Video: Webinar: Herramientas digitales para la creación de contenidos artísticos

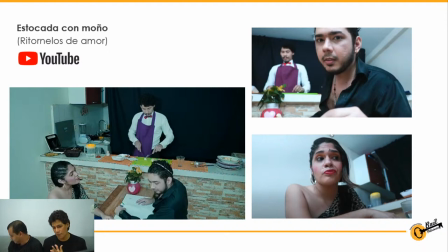[42:24]
Vemos un ángulo general que en el que se veían tres personajes, era la misma el lugar donde estábamos, pero aquí ya está la cámara en picada y se ve general, prácticamente vemos tres personas, pero tenemos una segunda cámara que hacía más que todo de una contrapicada, o sea, diferencia,
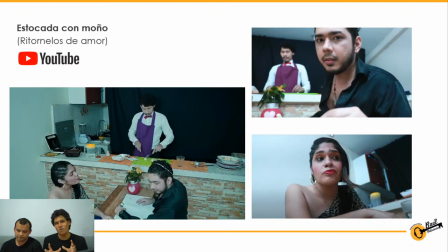[42:43]
una contrapicada en donde se veía la persona y daba cada personaje daba como unos textos. Entonces aquí, como les digo, nos salimos de todas estas reglas, construimos lo que queríamos hacer, hicimos un general más un contrapicado y demás, y da como esta locura.
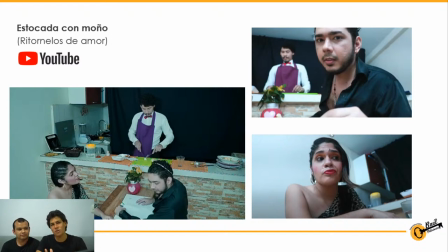[42:58]
Obvio, esta obra de teatro tú la vas a ver y no te la mostramos así, porque obviamente tú estás sentado en una silla viendo la obra, pero nosotros a través de los medios visuales queríamos mostrarla así porque sentíamos que así damos la sensación que queríamos transmitir nosotros.
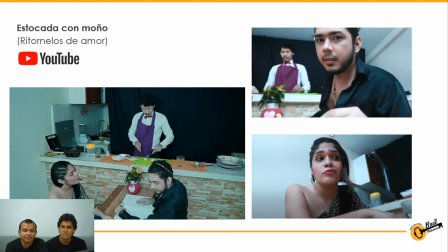[43:13]
No, y además que las obras que hemos transmitido gratuitamente son obras que ya teníamos, no son estrenos. Esa era como una condición de nuestro teatro en casa, porque nuestros estrenos son para otra programación que tenemos donde la gente da donación desde 5,000 pesos y la gente ahí sí quiere ver obras nuevas.
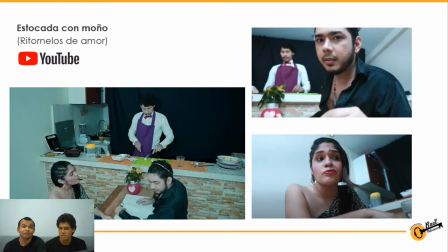[43:30]
Estas gratuitas son que ya teníamos y entonces la gente, esta Ritornelos, por ejemplo, que apenas tiene 4 funciones, la gente de esas 4 funciones ya la había visto a un plano. Entonces, qué aburrido volver a mostrarle la misma obra en el mismo plano. Vamos a hacerle la misma obra, pero en otro plano.
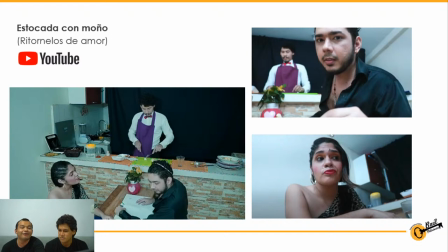[43:46]
Y ahí cambia la cosa. La lectura es distinta. Hay un acercamiento a los personajes. Y ustedes verán, ahorita vamos a ver un ejemplo de esta obra que me parece muy cómica y me da Muchísima risa.
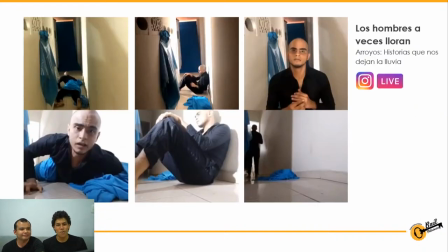[43:55]
Claro, claro. Bueno, tenemos este otro riesgo. Seguimos con Los hombres a veces lloran, que es una obra de Arroyos, historia que nos deja la lluvia. Uh-huh. Esta la hicimos por Instagram Live. Uh-huh. Y aquí usamos un efecto bastante particular, que bueno, si ustedes ya han manejado Instagram, ya saben cómo funciona, en la que pues compartimos pantalla, ¿no?
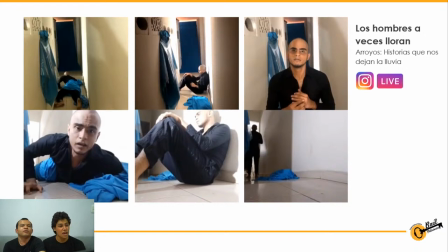[44:14]
Para que se vean dos personas, como una conversación. Sí, como si Baúl estuviera entrevistando a alguien. Algo. Así. Pero lo que hicimos entonces es conectar dos celulares como si estuviesen hablando y aquí partirla pues en dos escenas. O sea, prácticamente tu teléfono podía ver dos escenas al mismo tiempo.
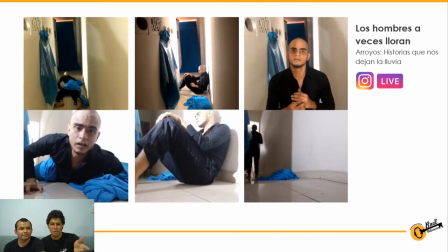[44:28]
Y era bastante, como quien dice, bastante raro porque vemos en la primera imagen a la izquierda cómo el actor está en primer plano en la parte de abajo. Uh-huh. En la segunda imagen lo vemos los dos o sea, en cada imagen la podemos ver, y en la última imagen solo está él en la parte de arriba, como vemos, vamos cambiando.
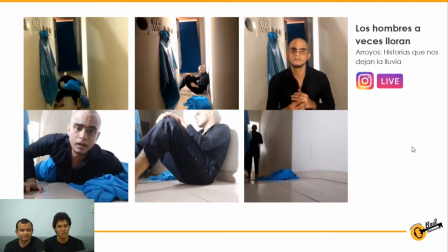[44:47]
Y le vemos la espalda. Claro, vemos cómo va cambiando diferentes tipos de cosas, ya vemos la tela abajo, vemos detalles, vemos cosas. Entonces, es otros dos ojos que también le ponemos al espectador. Y mira, que no es un solo plano normal de Instagram común, es combinar estas dos cosas para dar una cosa totalmente diferente.
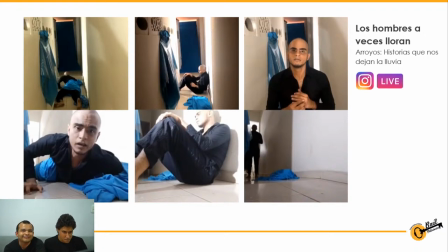[45:05]
Sí, todo eso tiene un sentido de el acercamiento del espacio en el que está, era así porque como Instagram es totalmente vertical, hay un juego que se hace con ese espacio precisamente, que es también como si tú lo ves y es como vertical porque es todo un callejón. Entonces todo esto tiene una lectura, tiene un estudio de saber dónde se va a hacer, porque lo hemos podido poner en la sala,
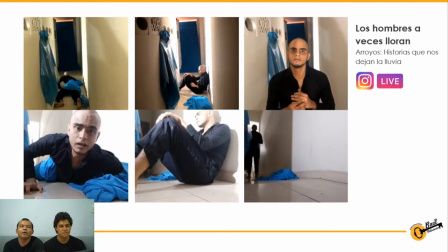[45:23]
en la terraza, en claro. el cuarto, pero el juego que queríamos hacer tenía que haber sido ahí.
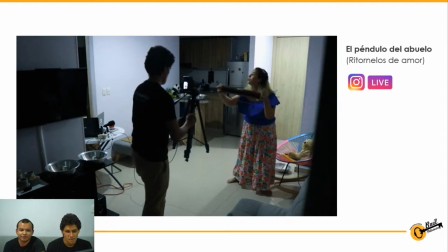[45:28]
Seguimos. Está el riesgo, uno de los riesgos. Bueno, uno de los riesgos bastante grandes.
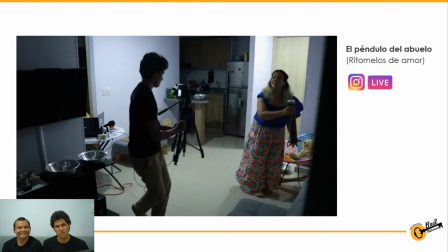[45:33]
Si se lo vieron o si lo han visto, bueno, igual ahí está puesto en YouTube, o el Polisémico, pueden buscarlo en YouTube. Está con la obra, la obra del péndulo del abuelo, de Ritorneros de Amor. De Arroyo, de Arroyo, historia que nos deja la lluvia. De Arroyo, sí. Ay, qué cosa. Hicimos aquí algo bastante loco, que fue realmente
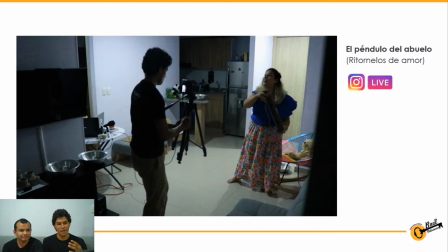[45:52]
cámara en mano a través de Instagram, pero con la cámara totalmente en vertical. Entonces esa obra pues podíamos hacerla con el celular,
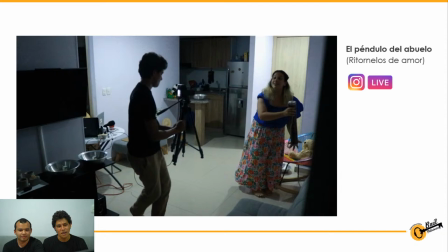[46:01]
pero la quisimos hacer pues con la cámara para darle profundidad, para darle un poco más de calidad y detalle.
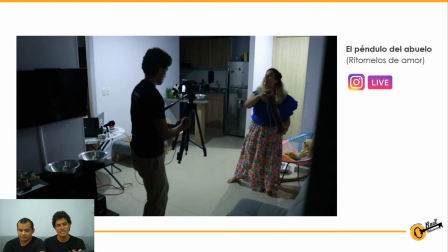[46:06]
Pero realmente era, como ven, era cámara conectada en un cable HDMI con un cable conectado al computador bastante largo,
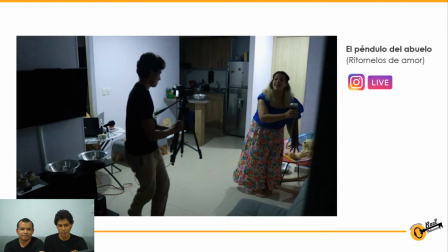[46:13]
y el camarógrafo, en este caso yo, moviéndome por todo el escenario mientras la actriz se movía también por ahí. Claro, y mientras yo, que ya me veo atrás ahí en una camisita amarilla, estaba monitoreando el audio,
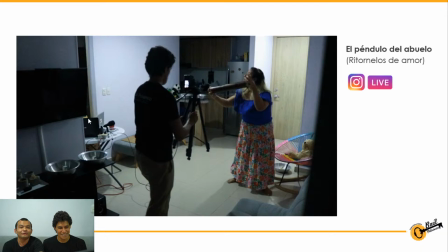[46:23]
porque el otro riesgo fue conectarle un micrófono inalámbrico al computador.